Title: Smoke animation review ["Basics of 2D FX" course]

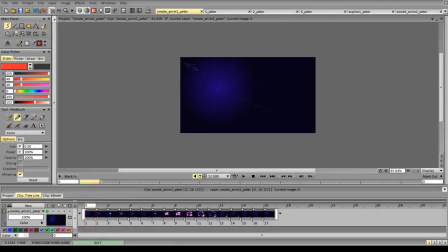0:04 Hi Peter, you've got a lot of animations this week.
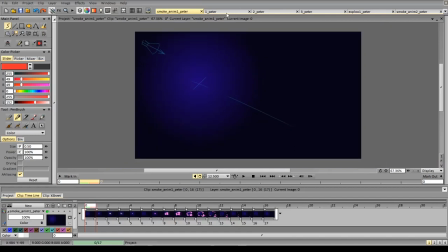0:10 Great work. This is the second recording as the first one just crashed.
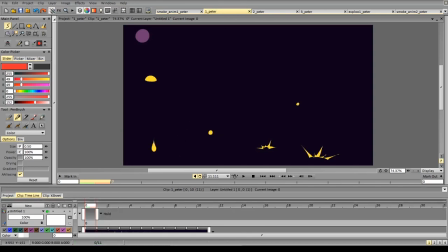0:16 So let's start all over again. We'll start with the sparks and then let's move to other animations. So, basic scenes to consider are being more careful with the lines and the contours,
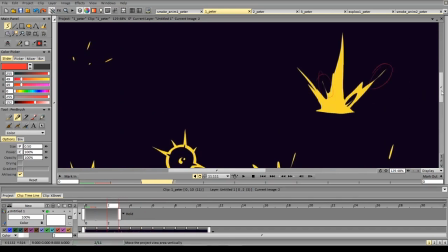0:35 as there are quite a lot of scenes that we can improve in terms of being more refined and working more accurately.
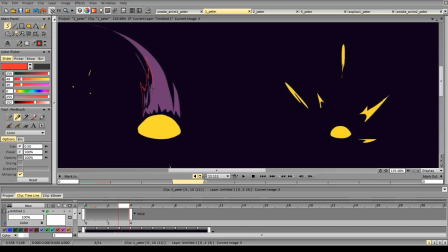0:46 For example, here it's better to keep the shape more connected and pay more attention to this kind of lines to make it more visually interesting.
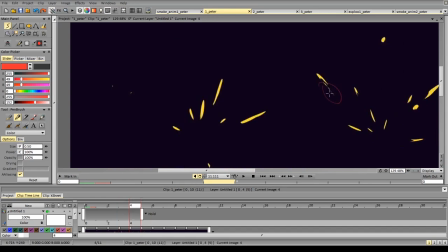0:58 Same goes for some of the sparks, where the lines are too thin and they become just visually too
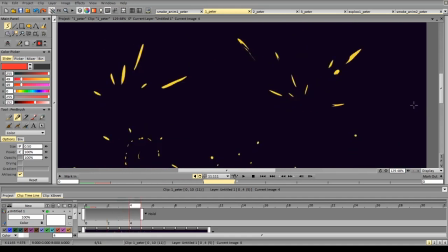1:11 detached from the form and look like broken record in a sense.
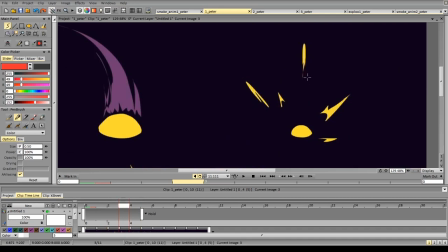1:23 I wouldn't draw lines this thin, as it is way too
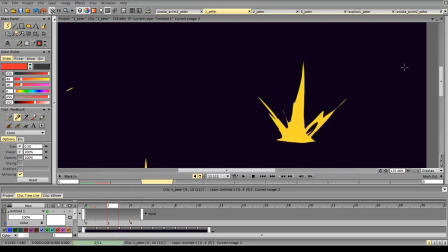1:30 small for this kind of big shapes and it distracts from the main form.
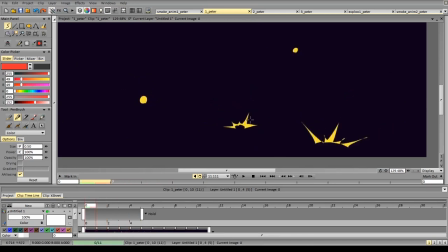1:37 Other things to consider are keeping shapes interesting. For example, this animation works quite well on this frame and on this frame, but it's a bit too repetitive on this frame because all the scenes have the same size, have the same lengths,
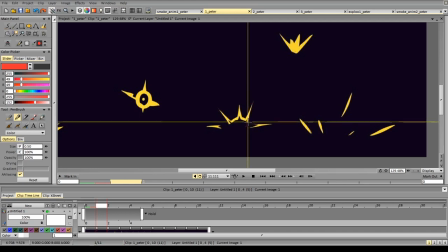1:55 and the same goes for the sides. I would probably keep it more connected, to be fair, and watch out for the forms.
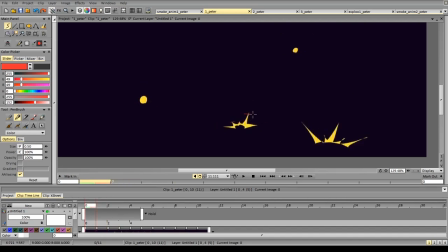2:08 So here we have some kind of visual hierarchy, and here everything just blends and it becomes the same.
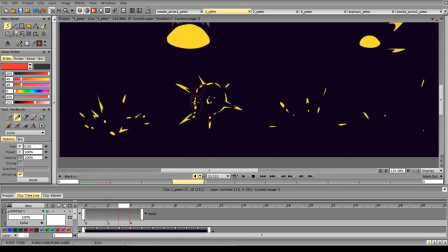2:20 Again, here a little bit too repetitive,
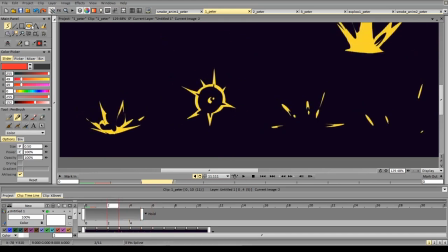2:25 and I would use instruments if we need to have a perfect circle or a perfectly rounded edge,
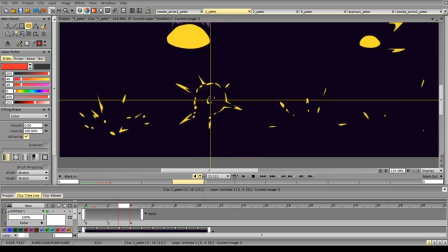2:37 as it's quite hard to keep that while drawing it with lasso or any other tool. I would use special tools for that.
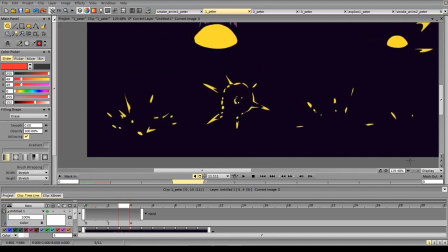2:51 That way you can have more clean contours and clean, clear shapes.
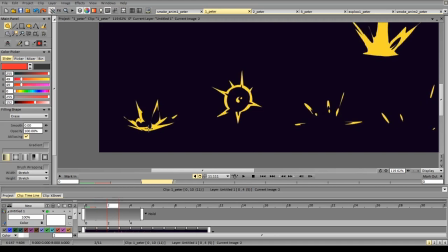3:00 Again, here what catches my attention is that while it kind of explodes to the sides, the center doesn't really move,
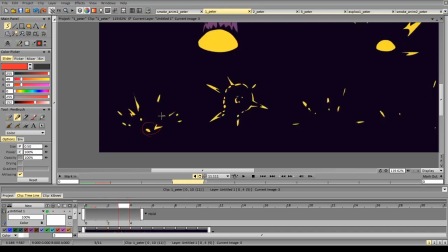3:15 so the particles in the center remain almost at the same position, so I would probably move them as well.
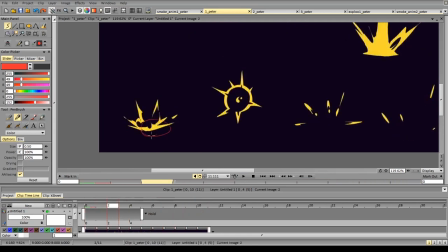3:28 And the same thing here, so this area, the particles here don't actually move.
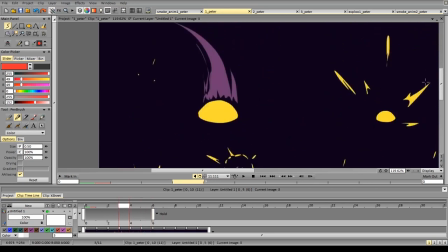Here, the problem is that this particle, it doesn't really move much when the circle explodes, and I would probably draw the circle
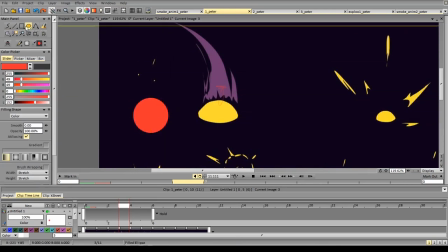3:56 with a tool. So erase it away. Add a circle at the bottom.